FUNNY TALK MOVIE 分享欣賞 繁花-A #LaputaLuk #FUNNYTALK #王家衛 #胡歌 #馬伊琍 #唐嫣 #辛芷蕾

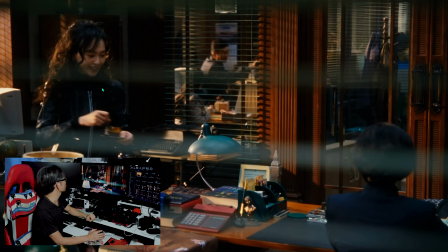(28:26)
不好意思其實打光那裡都是大同小異的大家可以看到refactor在這裏一個比較柔的光線在這裏然後硬的光源在外面的窗戶打進來
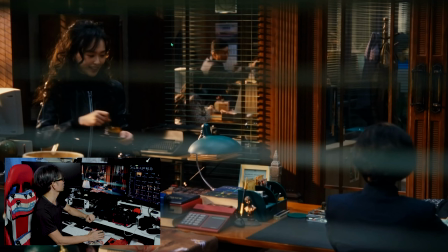(28:44)
這個也是合情合理的後面那個也是在外面打進來很合情合理的然後桌上會在這裏勾起輪腿我正在畫的位置
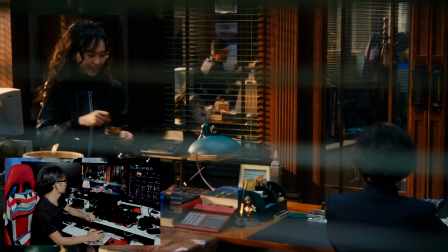(29:03)
這裏暴露了還有一盞燈在斜上方斜上方然後其他東西就要看這些幅度 你可以看到也是有立體
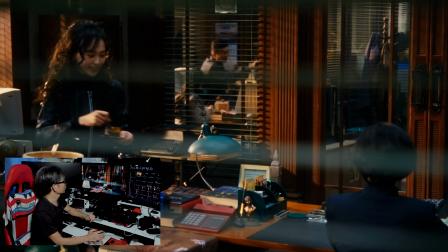(29:20)
通常有立體通常會有三面光源入一個在我畫的那邊入一個在頂上下或者斜後一點下
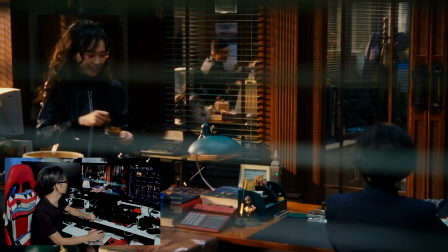(29:35)
然後這裡有一個reflect你看到這裡有光源入這裡有reflect在那邊有reflect所以導致在這裡有reflect或許不是用Refend可能隨時用燈因為有些RV比較軟的燈
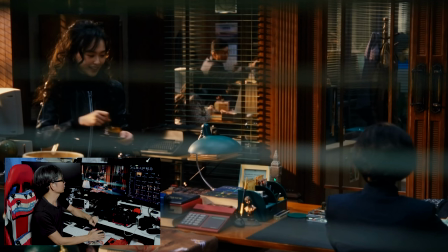(29:54)
都可以用在這裡或是燈籠即是波子都可以用在這裡Kuva論如何 方法很多種但要打到整個場景都有光那種立體就用了很多苦工大家可以看到整個畫面
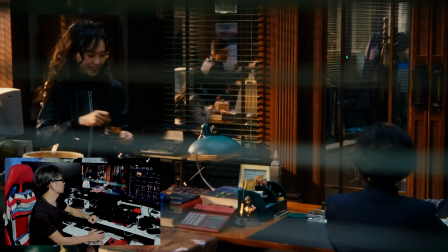(30:14)
是層次很豐富這也是要學習的
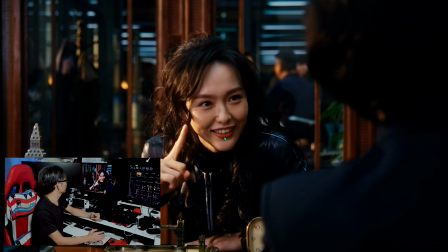(30:20)
表情動作例如王小姐在這裡打下來一個筷子打下來然後這個又是一個正面光的燈然後大家可以看到眼睛
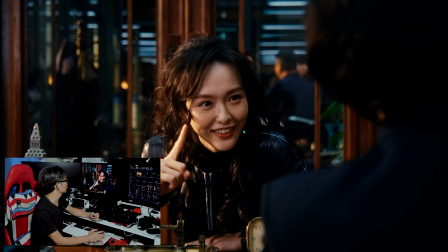(30:36)
氣氛、表情因為王家衛先生很注重眼睛因為眼睛在拍戲裡面很重要即是你要交氣你童童有神和你哀怨前面是在眼中一個好的演員做到所以在他這些畫面裡
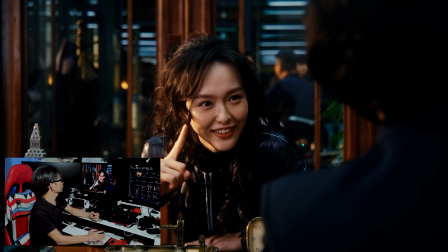(30:56)
絕對是表現出來的你看到也是都是一個冷暖對比他用色溫對比是很厲害的整部電影基本上每個畫面都是這樣然後
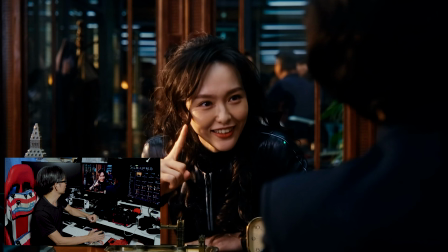(31:10)
整個畫面很難看大家可以看到 這些皮褲的質感這些是要下苦工如果沒有華德希先生那麼厲害的人
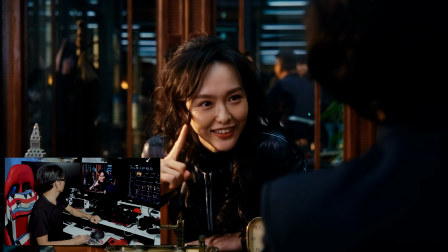(31:26)
相信燈光組或鏡組都很辛苦因為王家衛先生每件事都要很準確甚至你看到後面隔離的幅士它不多不少都是要很立體的問你死了嗎
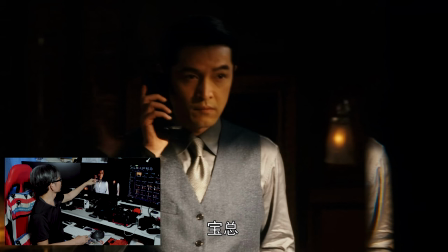(31:46)
都是一樣這個就是拿另一個電話所以我特意採取出來
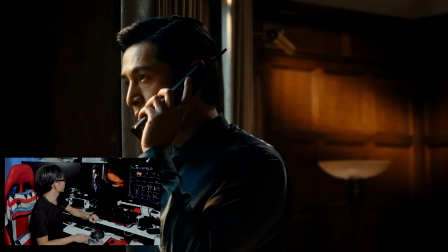(31:51)
都是一樣在這裡有一點特別在這裡有一點特別
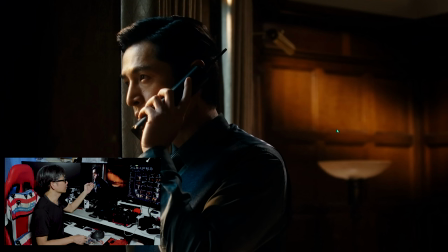(32:06)
開始剛才說他這個電話的時候因為他的電話他在整套電影裡用得很多就是經常打電話所以他要換不同的方式去打電話
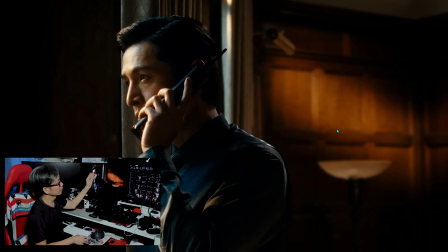(32:22)
在後面就會強調出來這一張就是打電話
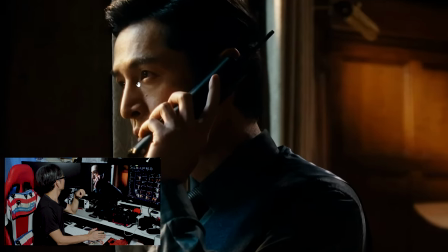(32:29)
再加胡哥的眼神
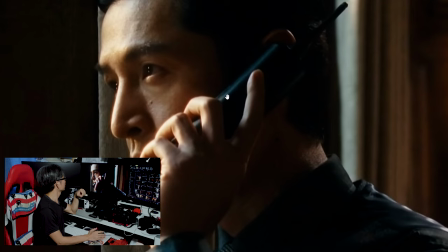(32:34)
你會看到這個位置即是說他一直在打電話的時候
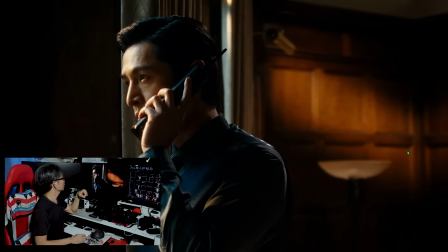(32:39)
他一直在想對策這個就是一個藝術的表現
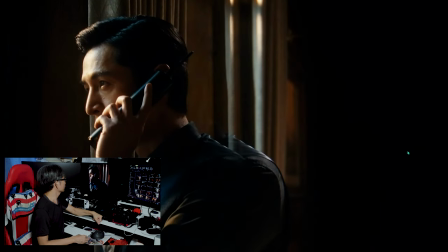(32:45)
大家可以看到
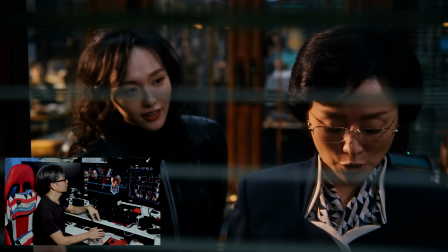(32:50)
因為CAP的時候這個是之前的畫面然後在這裡汪小姐其實也是一樣其實跟剛才的大鏡一樣但它換了一個比較低的鏡頭
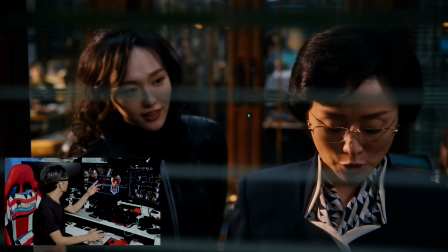(33:09)
比比較遠的鏡頭這個估計是100mm左右可以看到又是outfold了窗簾然後做前鏡後面outfold的位置做背景然後這兩位演員汪小姐和老闆娘就是什麼
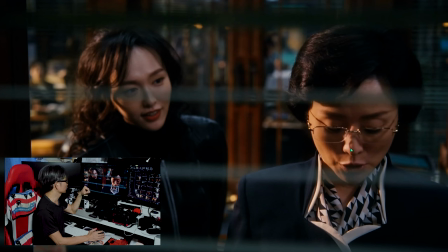(33:29)
就是做主角大家可以看到在色溫上可以看到它有一個又是比較高深的用法你可以看到汪小姐的臉
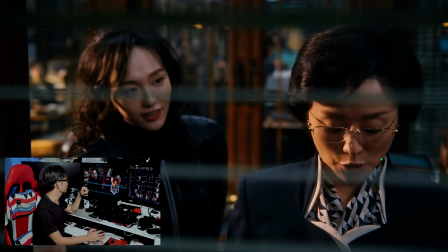(33:44)
是比較冷調的但這個位置是比較暖調的就不像剛才那種用衣服用背景的玩法現在正在使用兩個演員的氣氛的對比
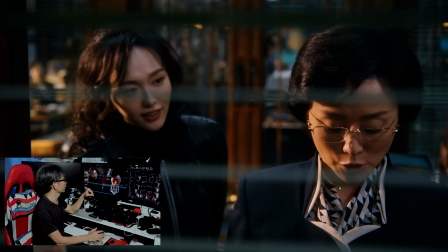(34:04)
所以用光是千變萬化還有它裡面的含意也千變萬化因為汪小姐在這一集中她是在說她的事情老闆娘也在想她的事情這個香港是未播放的
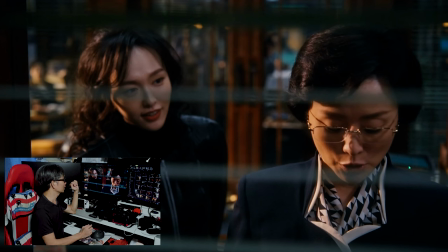(34:20)
大家可以看到的時候你就會多一點這種感覺它們兩個表達著不同的東西
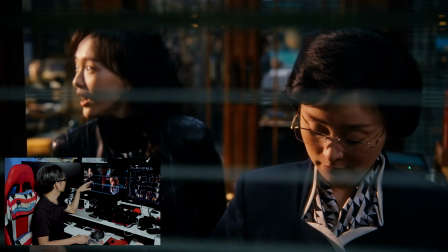(34:30)
可以看到 也是一樣的東西
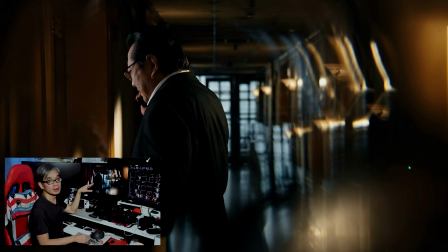(34:36)
黃家鴻先生不會苟且在譬如演員 譬如不是主角他就會忽略 但不會這樣因為他要每一個角色都有生命力例如這些他用了一些reflect令整個場景很虛化
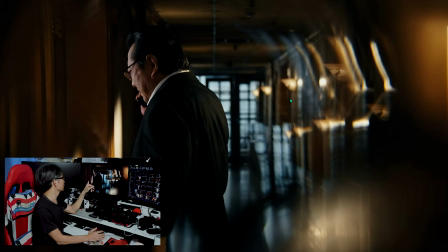(34:53)
這當然是在飛南年代常用的東西現在數碼年代就少用了因為那些RE機器很重很少擺鏡位置擺得這麼精準因為一個劇組有幾部機器很容易轉風所以單機位是有單機位的好處
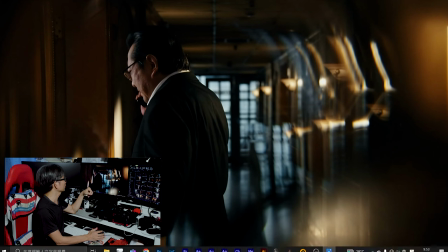(35:12)
它用了下面的Refetter即是反光位置然後敷發了它就形成了上面的倒影大家可以看到無緣無故的複製變成導影然後又是這樣
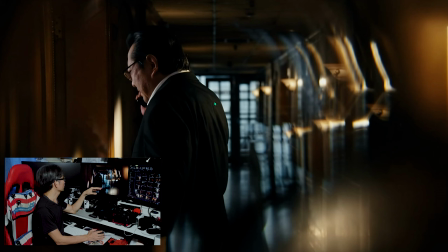(35:28)
一個Sightlight然後這三個是一個Sightlight即是它用窗口這個就行了用這個也是拿著電話你見到它也是聊電話
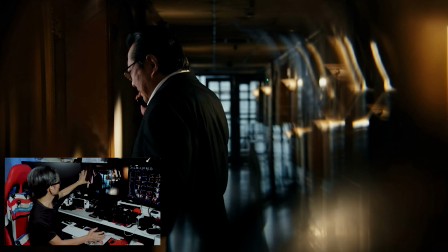(35:42)
但它整個玩什麼沒有多餘東西你見到沒有東西總之就是讓觀眾集中到它就是在說電話
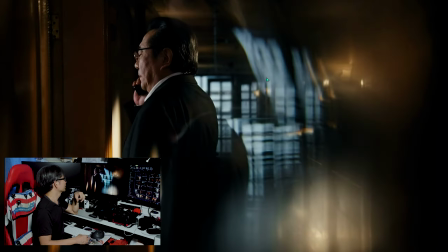(35:51)
可以看到同樣的東西但在場景中又有變化因為它在移動的時候變成這些refact就會像一些波紋的東西大家可以看到這個比較平靜一點這個比較波紋跳躍一點
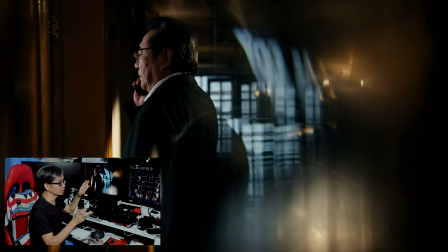(36:09)
即是它用畫面就突顯到這位演員就說現在這樣嗎?